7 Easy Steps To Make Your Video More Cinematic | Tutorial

Hey guys, what's up? And on today's episode, I'd like to share with you 7 steps how to create a cinematic B-roll. So let's get started.
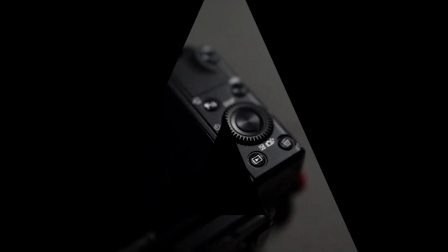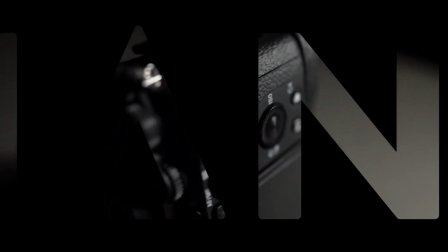The first step that you need to be aware is the camera movement.
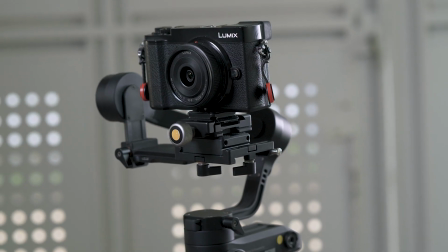(0:47)
Normally, I will use a lot of my tune crane for all my establishment shot because it helps me to reveal my subject or my object.
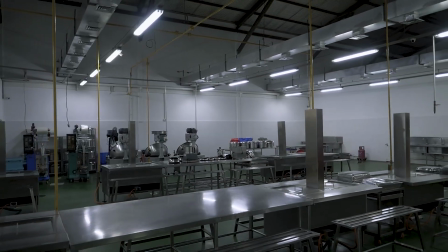Aside of stabilizer or a crane, of course you can always use a sliders, or for some occasion like an action movie, a handheld shot will be the best options because it will help to create the adrenaline. So before you're starting to shoot your B-roll or your short film, it's always great to choose which camera movement will be suitable for each scene because it will create a lot of improvement on your video. A shallow depth of field is really important to create a very cinematic look video because aside that it really looks good on your camera,
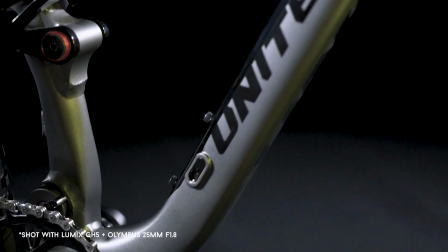(1:36)
but it helps the audience to be more focused on the object or the subject that you're trying to show. If you're using a Lumix system like me, there's one lens that I'm using the most for all my B-roll shots, which is the 42.5mm from Panasonic and Leica. It renders a very nice bokeh on my shots. I think having a very fast prime lens is really important to create a cinematic B-roll shots. A flat-looking images might not be appealing for your audience. That's why lighting plays an important role on your filmmaking. One of the ways to do it is to create a highlights on your object or your subjects, because the highlight will help to separate the object from the backgrounds and it will look stands out on your films.
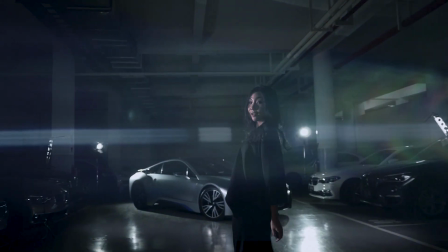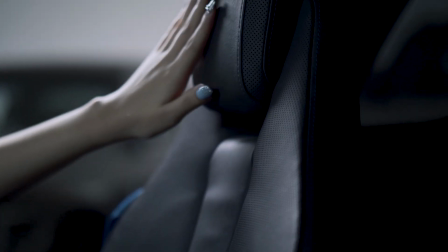The next one is the easiest way to produce a very cinematic looking video is to slow down your footage on editing. So let's say if you edit your video on 25 frames per second timeline, just to make sure that you shoot the footage on 50 FPS or more, so you can slow it down later on post.
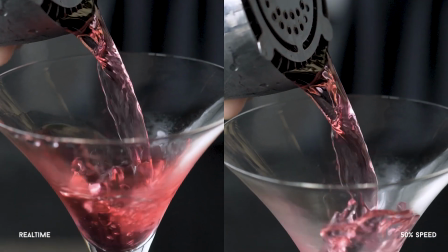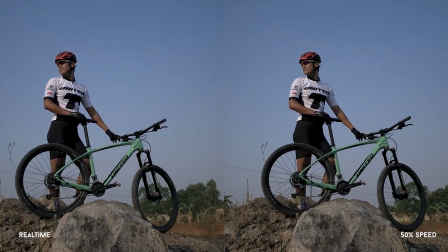Color grading is really important on your post-production process because it will help you to create a certain looks or a certain identity on your films, which I'm gonna show it to you how to do it in Adobe Premiere. Okay guys, as you can see now, I have imported one of the footage that we're gonna try to color grade in my Adobe Premiere.
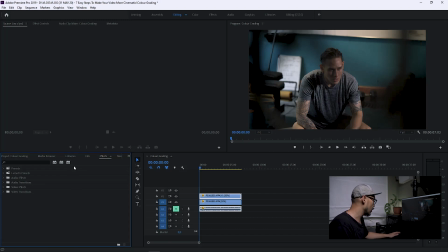(3:19)
And what you can do is you can go to Effects and Video Effects, go to Color Corrections, and look for lumetri colors and apply these lumetri colors to your footage.
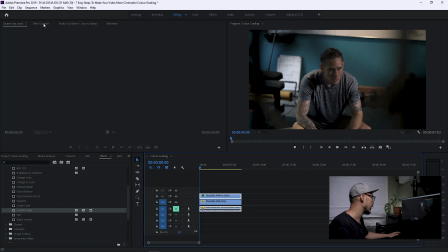(3:34)
Once you have applied the effects to your footage, you can go to Effect Controls and open the lumetri colors. Okay, the first thing that I will normally do is I will do the basic correction in here and adjust the white balance.
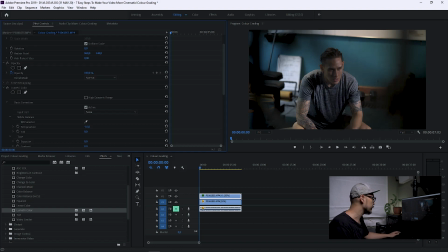(3:48)
So normally I will make it less warm. It depends on your preference. And I will adjust the exposure.
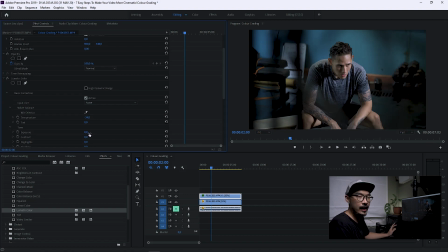(3:57)
In this case, I will make it darker so it looks more mysterious. And we can add a little bit of contrast and darken the black colors. Here you go.
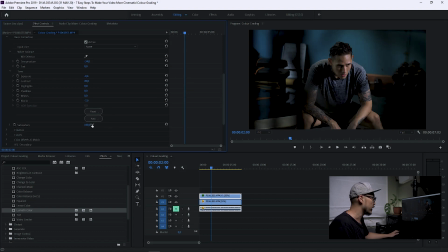(4:15)
Normally I will make the color less saturated, maybe around 85%. Yep. Then the next thing that you want to adjust is the creative tab. Just open it. You can make it a little bit faded,